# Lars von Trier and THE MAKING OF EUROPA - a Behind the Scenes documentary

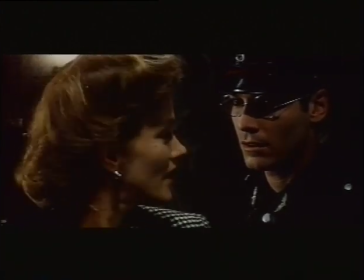(8:23)
Barbara Sukova's character having united the two different levels.
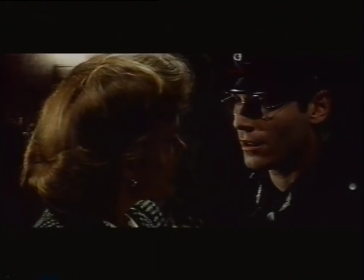(8:28)
But finally, Jean-Marc Barr leaves the foreground and reappears behind in black and white.
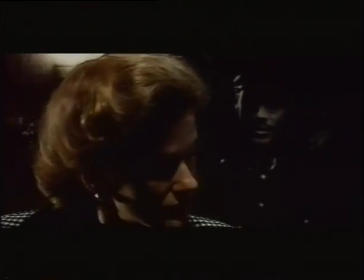(8:38)
You really get the impression that there's only one image and that the complete scene was shot at the same time.
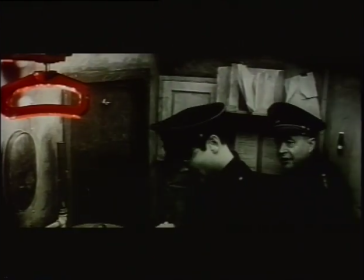(8:47)
Of course, the combinations of foreground and background, of black and white and color, aren't just technical feats of prowess.
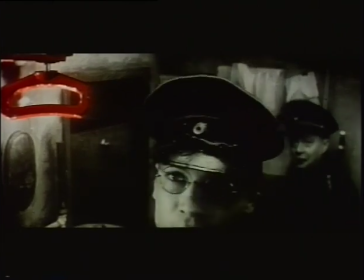(8:56)
The image in color is full with emotion. Here, Jean-Marc Barr will pull the train's emergency brake.
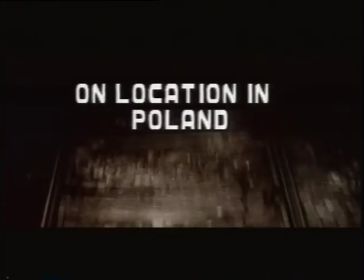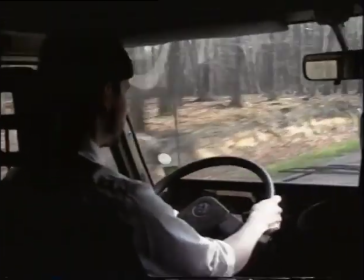(9:11)
The first part of the shooting was done in Poland, where Von Trier only looked for the exteriors.
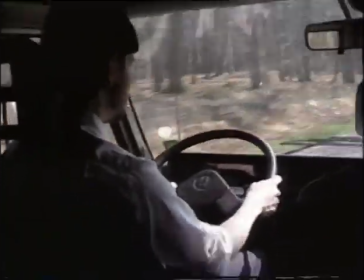(9:17)
It was an unusual situation, since this initial stage of the shooting took place in the absence of the actors.
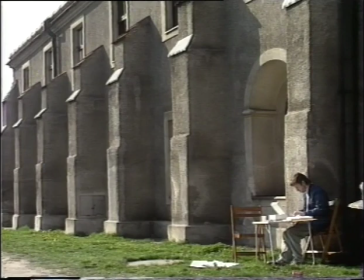(9:24)
The crew was mainly Polish, and Von Trier and his Danish assistant stayed in the only building which could provide accommodation in the small village of Chojnia, the priest's living quarters.
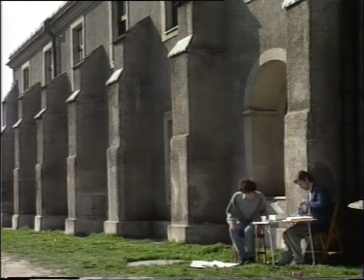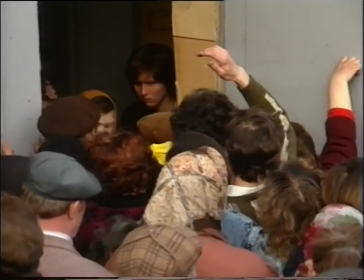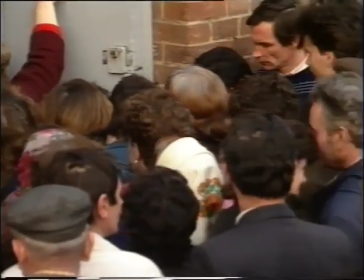(9:45)
Apparently, there's no lack of extras.
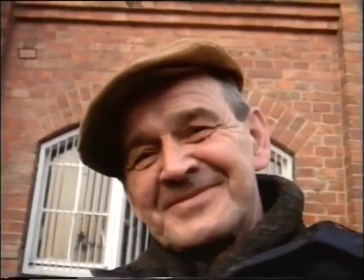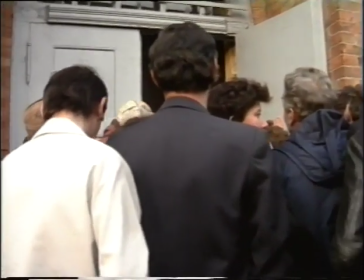(9:54)
But today the news is bad.
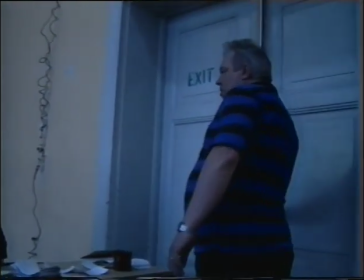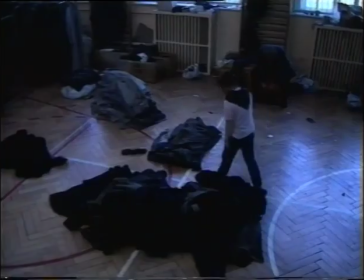(10:04)
Two buses have just returned empty, and the night shooting draws closer.
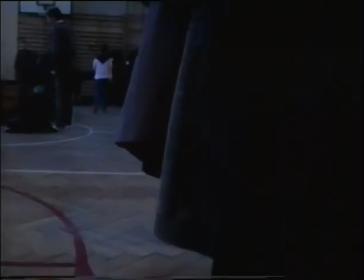(10:10)
It's Sunday, and many of the Polish seem to have gotten lost on their way from church to the bar.
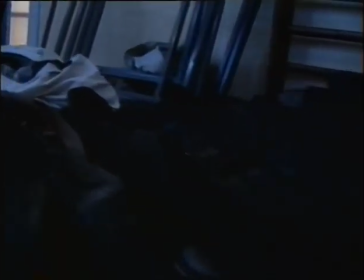(10:18)
The villagers will have to be replaced in the last minute by factory workers from the suburbs of the nearest big town, Stettin.
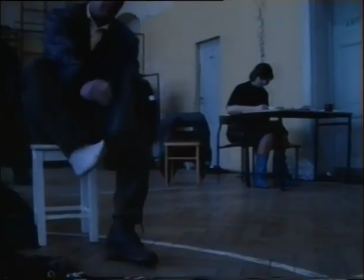(10:29)
Without the great supply of extras, tonight's impressing scene couldn't be shot.
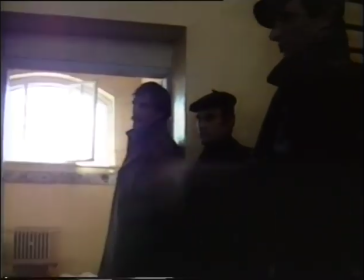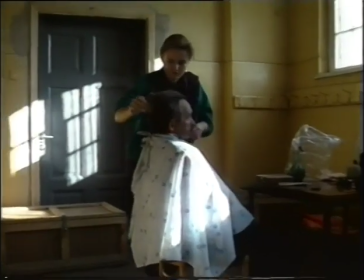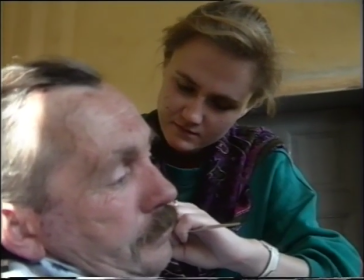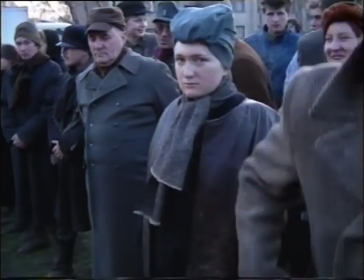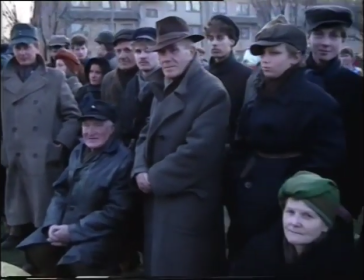(10:54)
The buses finally provide the indispensable men and women, who seem surprised to be there on the set.
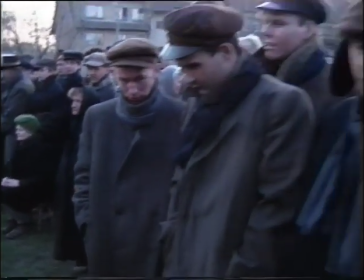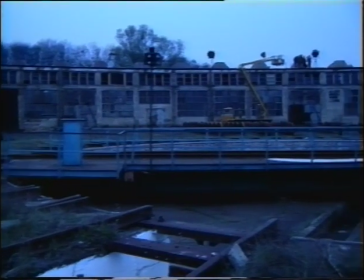(11:09)
Today, the shooting takes place in a roundhouse, which will progressively be turned into a giant movie studio.
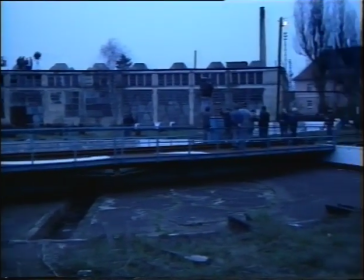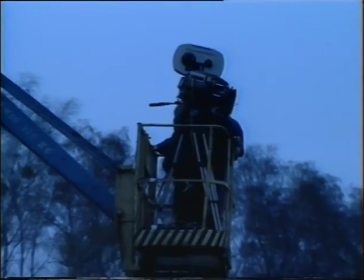(11:25)
All the scenes of Europa are shot at night.
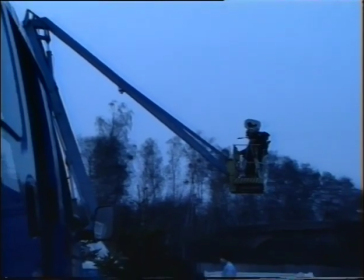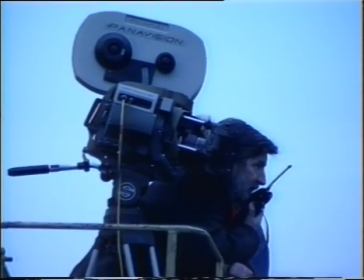(11:34)
Edward Klosinski, director of photography in many of Andrzej Wajda's films, runs the lighting in these Polish sequences.
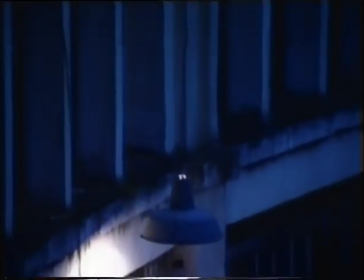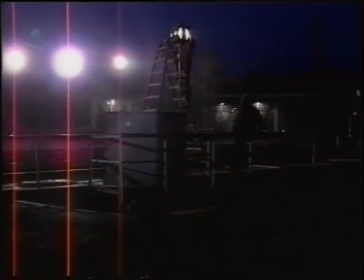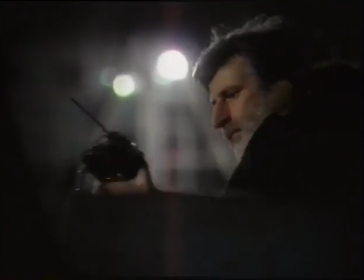(11:54)
During the time-consuming preparatives, Lars von Trier has remained confined in his mobile home, probably looking through tonight's scenes.
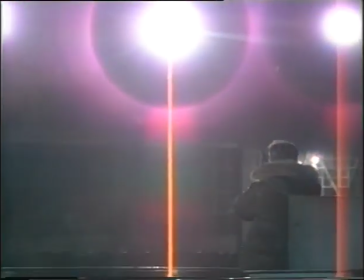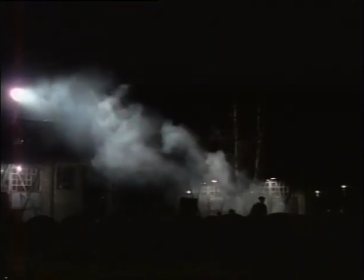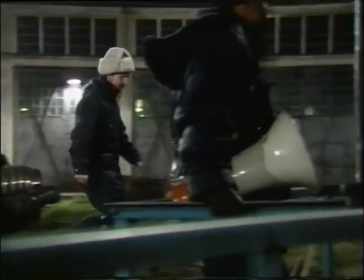(12:13)
He doesn't show up until the last moment, when the set is ready, in order to rectify the ultimate details before shooting.